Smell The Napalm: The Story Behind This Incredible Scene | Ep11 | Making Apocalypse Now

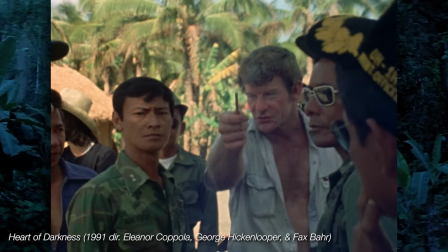24:40 Apparently, the military advisor on set said if the man was shot at close range with a .45 pistol, it would blow the man's head off and it wouldn't matter how he fell.
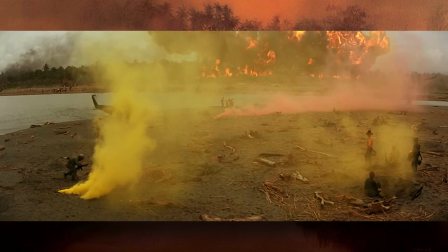24:48 Maybe that's why they cut it. Kilgore's napalm drop made the beach safe to surf, but the explosion caused the wind to change, ruining the waves.
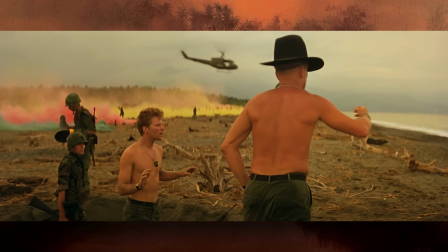24:56 It's blowing on shore, it's coming on shore, it's gonna blow this place out! It's gonna ruin it!
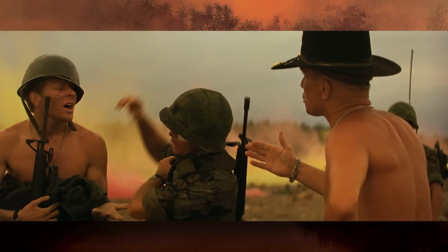25:01 It's not cool!
Kilgore begs Lance to wait twenty minutes, but Lance and Willard make their way toward the boat.
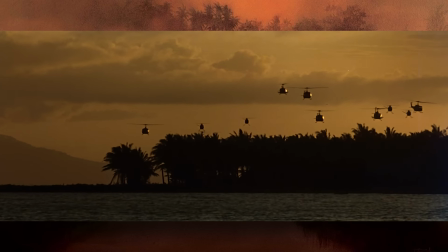25:07 Filming the Valkyrie sequence was, as you can imagine, extremely taxing on Coppola.
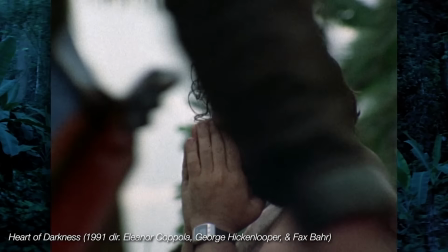25:12 It was taking much longer than anticipated and he was stressed and depressed and wondering if the production was going to fall apart before it really began.
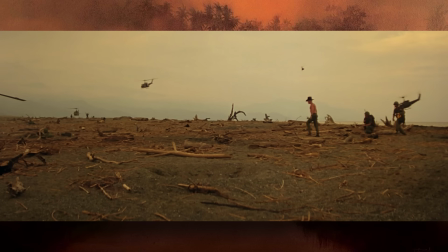25:20 This shot of Kilgore throwing the megaphone in anger at losing his chance to surf with Lance was
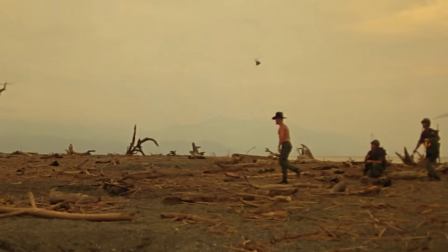25:25 actually Duvall doing an impression of the way Coppola would throw his radio in frustration while filming this sequence.
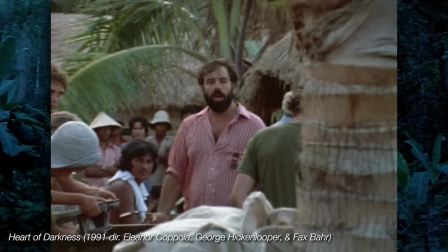25:31 The radios were expensive and get this, there was actually a crew member assigned to try and get the radio from Coppola before he threw it.
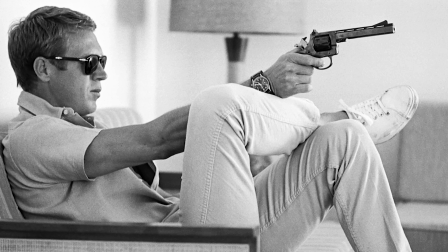25:38 During the time they were trying to get Steve McQueen to play Willard, Coppola wanted Willard to take on Kilgore and outdo him somehow.
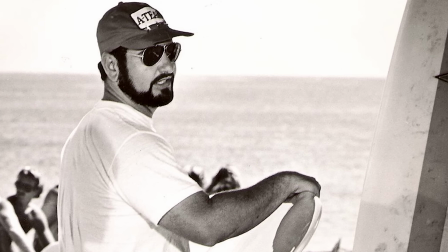25:46 John Milius had grown up studying literature and while writing these scenes he thought of Kilgore as being similar
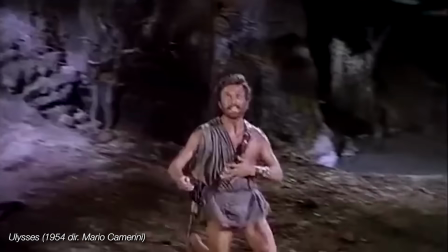25:51 to the Cyclops in Homer's The Odyssey and Willard would have to fool him by using surfing.
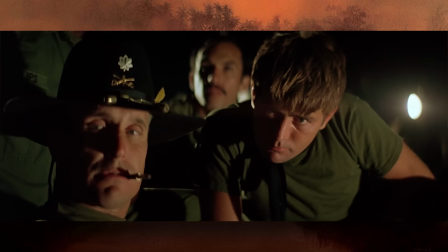25:56 So Willard uses surfing and Kilgore's admiration for Lance to manipulate him into doing what he needs.
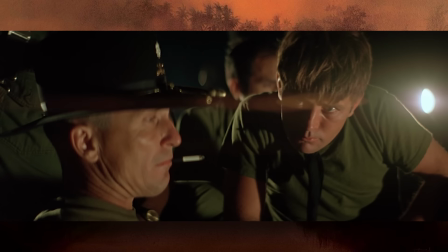26:02 This guy with ya? Yeah. That's Charlie's point. Sir, we can go in there tomorrow at dawn.
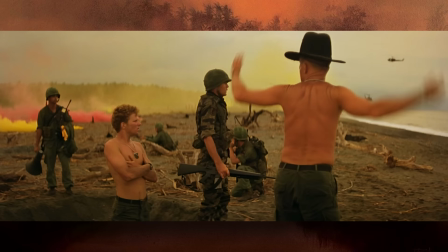26:11 There's always a good offshore breeze in the morning. I know! I'm really sorry, Colonel, but I'm afraid that does it!
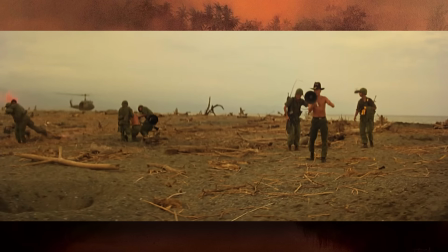26:17 I mean, the kid's got a reputation, you can't expect to surf those sloppy waves!
Milius had written in the script a part here where Lance and Willard are running for the boat.
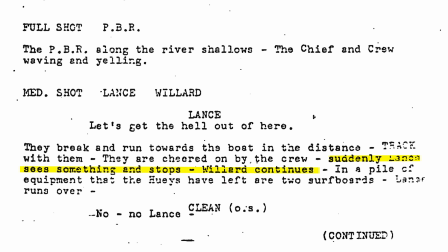26:25 Suddenly, Lance sees something and stops. Willard continues, In a pile of equipment that the Hueys have left are two surfboards.
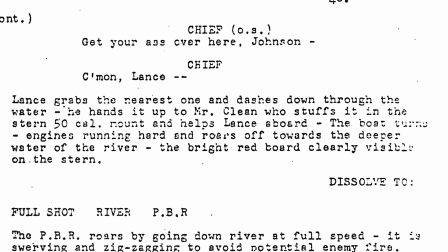26:34 Lance runs over. Lance grabs the nearest one and dashes down through the water.
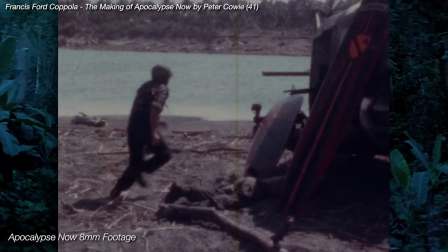26:39 In the margins, Coppola wrote, Willard should steal it and risk his life to do it.
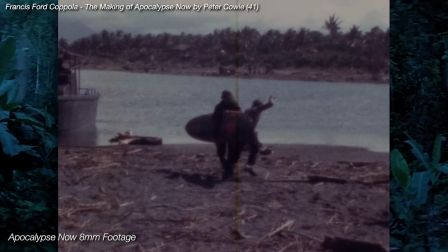26:43 That might tell us something interesting about Willard, that he'd risk his life to steal Kilgore's surfboard.
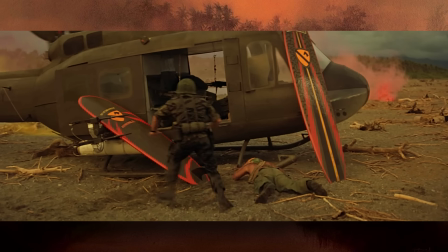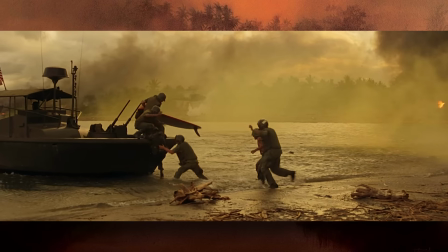26:54 This didn't appear in the theatrical cut, because Coppola thought people would think the movie was too strange and long, but it was put back in for Redux and the other versions. But we were very anxious to kind of make the film at first into more of a conventional war film.
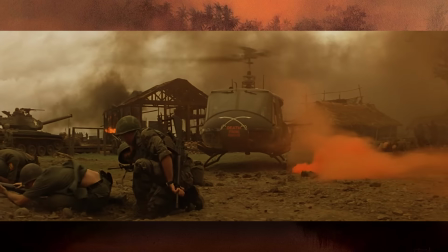27:08 We even cut out that nice opening where the helicopter lands and Kilgore steps out. We saved a little time there, we saved the stealing of the boards, we cut out a lot of stuff. Oh, yeah. And then later on, it's sort of the movie started, people kept going to see it at the Cinerama Dome. And then, many years later, we said, well, let's put it all back in, you know? And that's how it comes, that there are two versions.
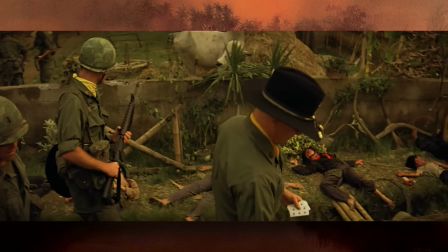27:35 Back when Kilgore was still called Colonel Carnage, Coppola wrote, Maybe Willard had to trick Carnage to make this happen.
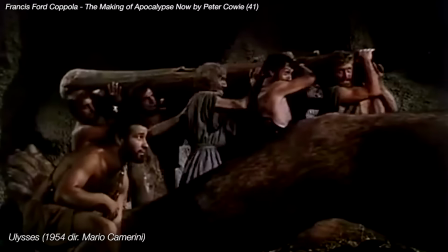27:42 A wily Ulysses. He succeeded in accomplishing this aspect of his mission.
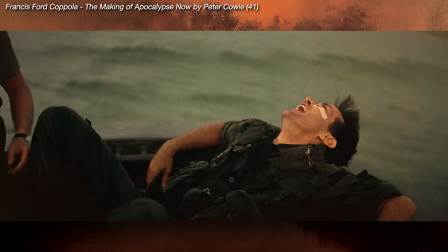27:46 At this point, Willard must have won us over to him, and we must be clear as to the process that has begun within him."
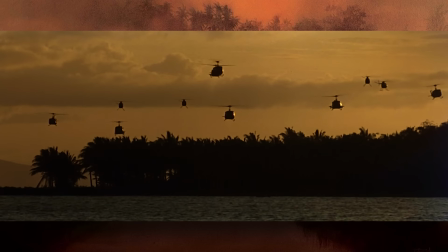27:53 By the time Coppola finished shooting the Valkyries sequence, the first major test for his vision,
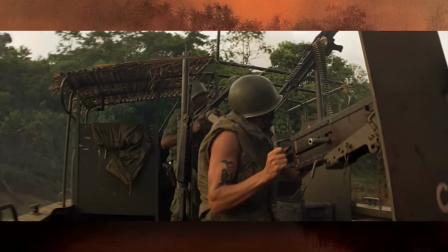27:58 he began to realize that the classic war movie ending they had in the script was not going to work.
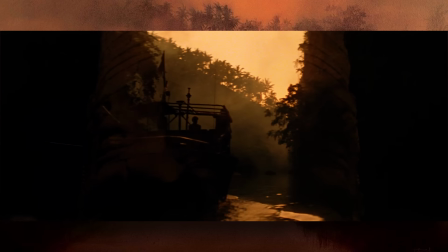28:03 Coppola could see that the movie was taking him in a more and more surreal direction.
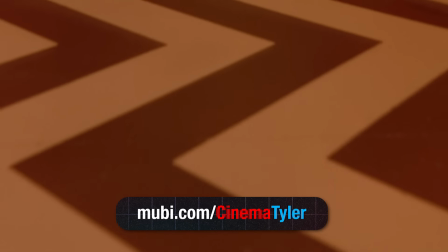28:09 I want to take a moment to thank this episode's sponsor, MUBI. Mubi is a curated streaming service tailor-made for cinephiles like you.
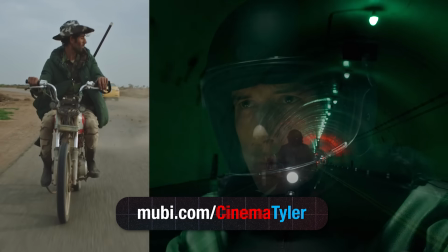28:17 Mubi features a line-up of great films handpicked by experts, non-algorithm,
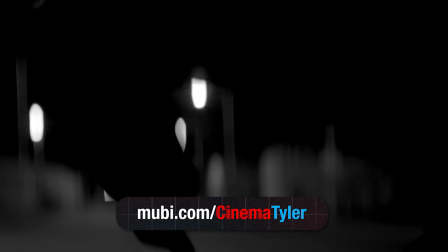28:21 that take you on a guided journey through the best that cinema has to offer, with a new film added every single day.
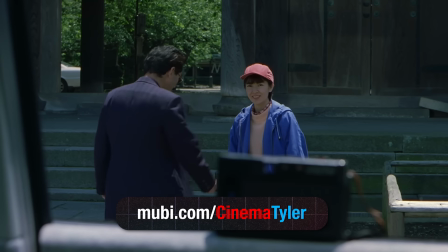28:27 What's really cool is how Mubi curates their releases into retrospectives, specials, and specific sub-genres.
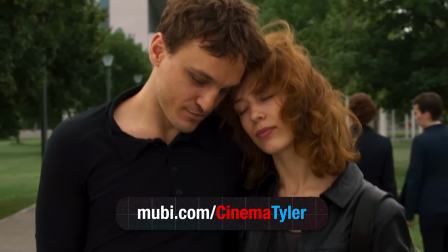28:33 It's like having your own personal film festival that you can stream anytime, anywhere.
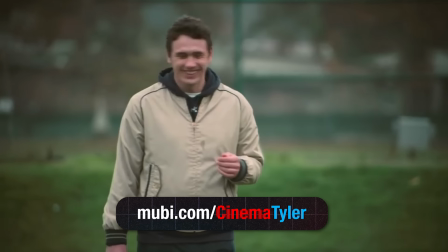28:37 Right now, you can check out Palo Alto, based on James Franco's short stories and directed by Francis Ford Coppola's granddaughter, Gia Coppola.